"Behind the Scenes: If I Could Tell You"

Hey guys, in this video, we'll be going behind the scenes into the making of the short film, if I could tell you.
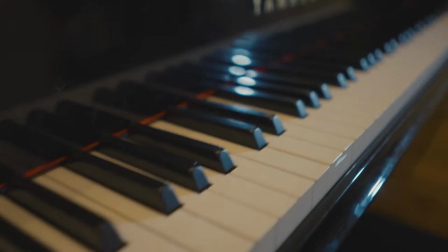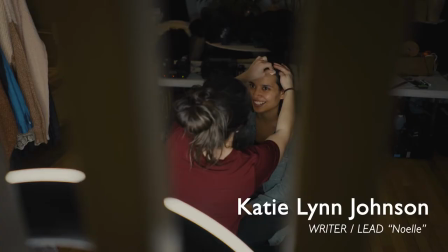[0:11]
I'm just really grateful for all of you, and all the talent that you bring, and all the skill. Also, just the heart, because this obviously means a lot to me.
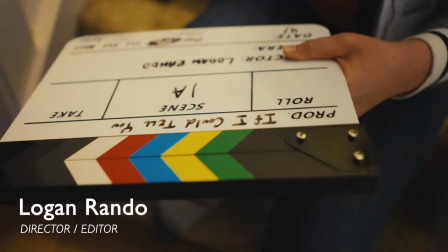[0:19]
Well said, Katie. Let's just kick some butt today. I mean, it's awesome on this set to have a bunch of people that are, like, very good at what they do, specifically.
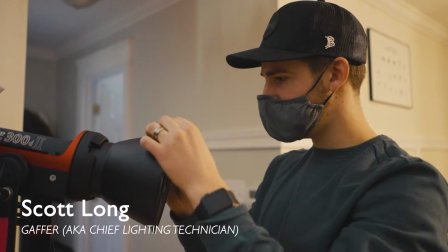[0:26]
What are you doing, Scott? so I'm the gaffer okay slash basically
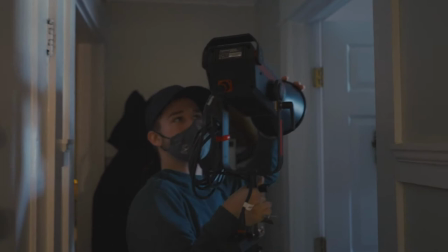[0:33]
whatever they tell me to do right now I'm setting up this 300d
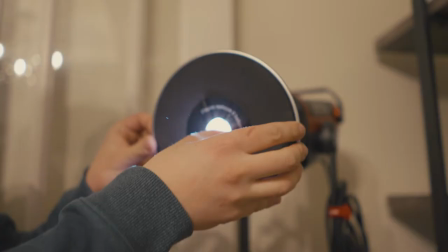[0:38]
in the piano this is called a Fresnel and it basically so it
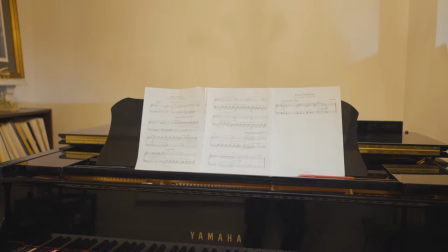[0:44]
takes a giant light and focuses it down to a smaller area
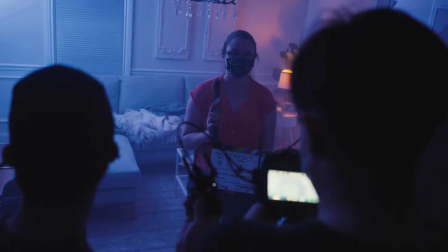[0:52]
what's your role here Hannah I'm the project manager so I'm responsible for all the details
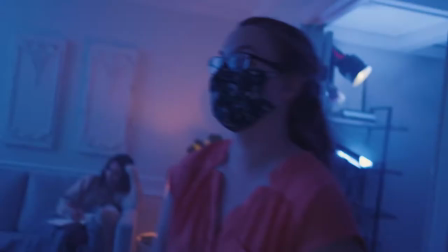[0:56]
making sure things get done on time and making sure Katie and everyone else don't have to worry about anything.
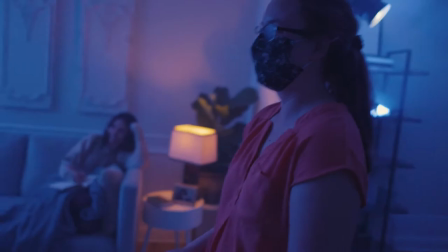[1:02]
We've got 15 minutes left for this team guys if we want to stay only an hour behind.
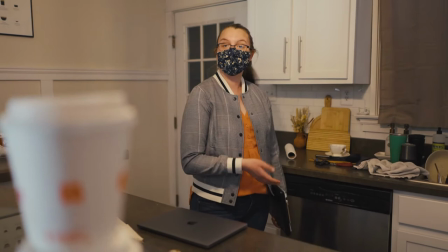[1:08]
I'm the one who gets to yell at them if they're doing things too slowly. Right now I'm making sure that anything that's not supposed to be in here gets taken out and that all of the props get moved in.
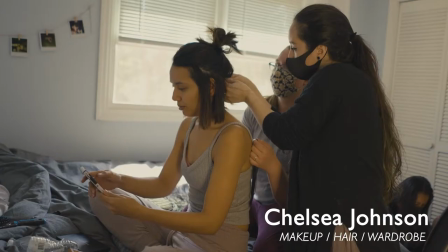[1:17]
Like these Dunkin Donuts cups? Those props need to go. I am doing makeup and hair and wardrobe.
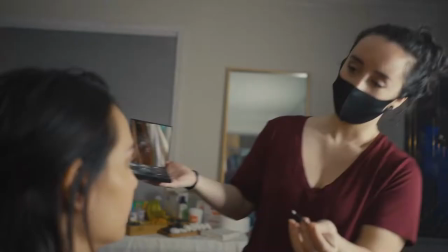[1:24]
Okay. What kind of look are you going for right here? Noelle is kind of just lounging at her house.
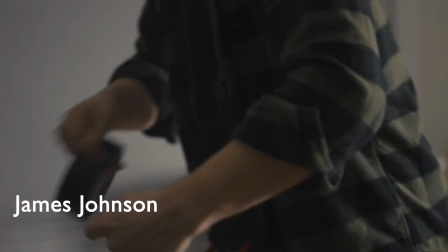[1:31]
So this is a little bit of a no makeup makeup look. I am going to be operating as the boom operator for the short film.
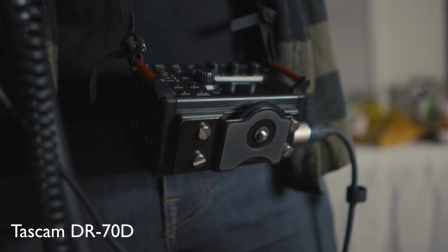[1:40]
I'm just getting set up with some headphones so I can hear exactly what I'm doing. in.
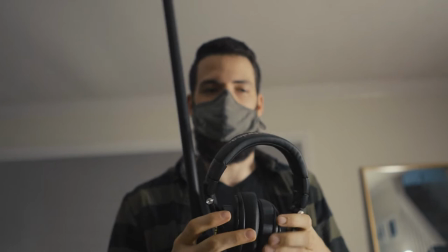[1:45]
It's a portable recorder, so it's battery powered. It allows us to capture footage without having to be tethered to anything.
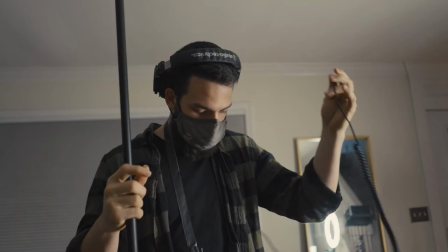[1:54]
We got some outdoor shoots going on later on, so it's going to be super helpful with that.
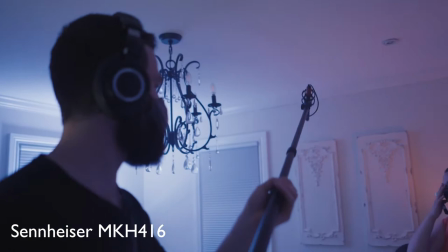[1:58]
Today we're shooting indoors, and we should be far enough away from the actors.
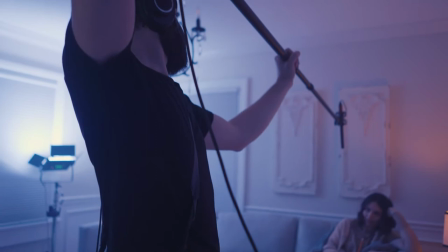[2:03]
We're not going to get any wind bleed into it, so as of right now, there's no need for any shield or anything like that.
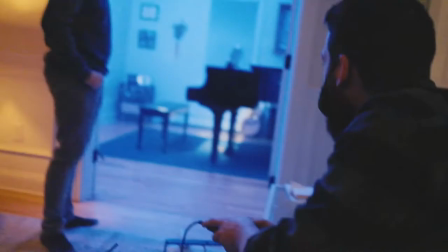[2:10]
Gotcha.
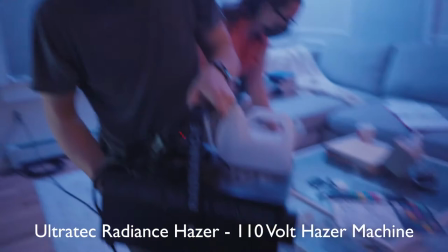[2:14]
What We're just pumping some haze. We're adding haze to create a little bit of a cinematic atmosphere, but also adds a little bit of melancholy and kind of dreariness to it.
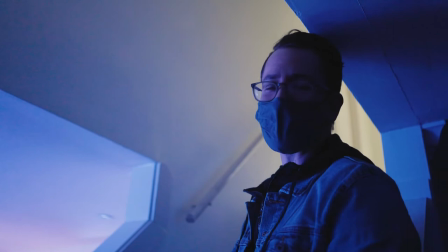[2:23]
It's a good way to add a little bit of depth to your shot and a little bit of atmosphere. But like anything, you don't want to go crazy over using it or anything.
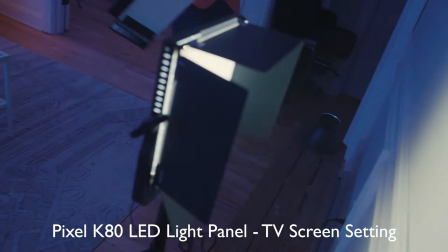[2:35]
Someone manually doing that? Or is it? Yeah, it's built in. So this is simulating a TV reflection.
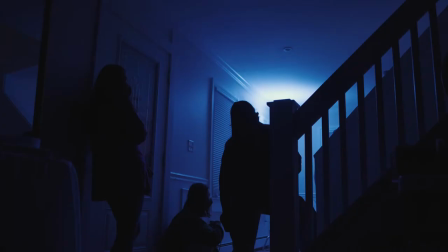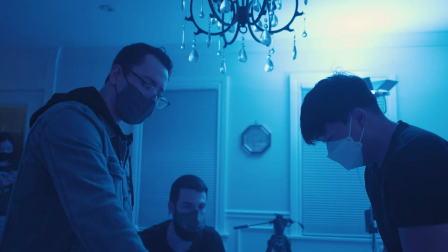[2:52]
We're creating a little forced perspective so we can have a coffee mug in the foreground while our character is playing piano.
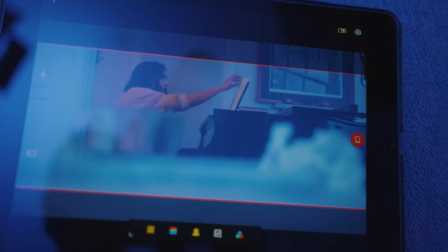[3:00]
So if the table was lower, you would not be able to see the coffee cup in the foreground.
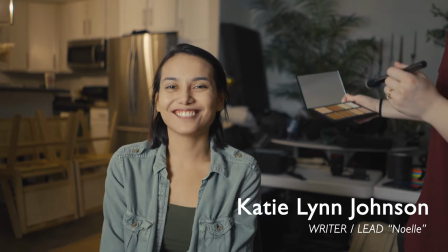[3:08]
What do we have, 15 minutes until the first scene? Yeah. How are you feeling? I'm excited.
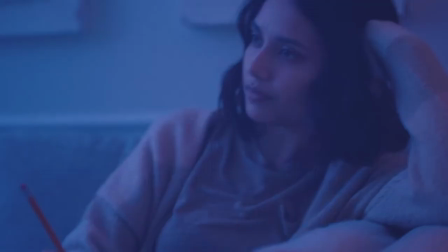[3:13]
Yeah, feeling all the feelings. a little bit excited, a little bit nervous, a little bit sad, and a little bit happy, and all of the things.
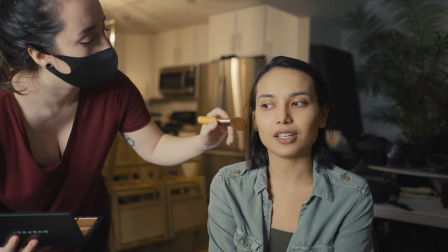[3:22]
This is really a very personal story, so it matters a lot to me.
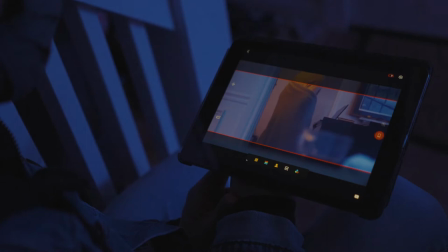[3:31]
You gotta bring yourself into this space, this headspace. Sometimes it can be really dark, or sad, or troubling, or happy, and you just gotta make sure you get right back into it. So I enjoy the challenge and yeah, I'm just trying to always be thinking as if I was Noelle, not just like what would she do, but like really be her in the moment. And that's helping a lot. How are you guys feeling today? Good, I'm really good. Yeah? Excited and happy.
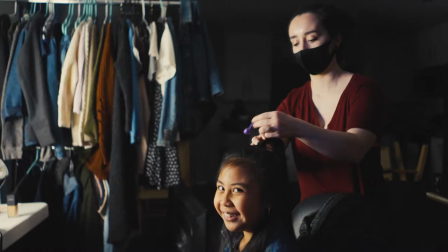[4:02]
Nice.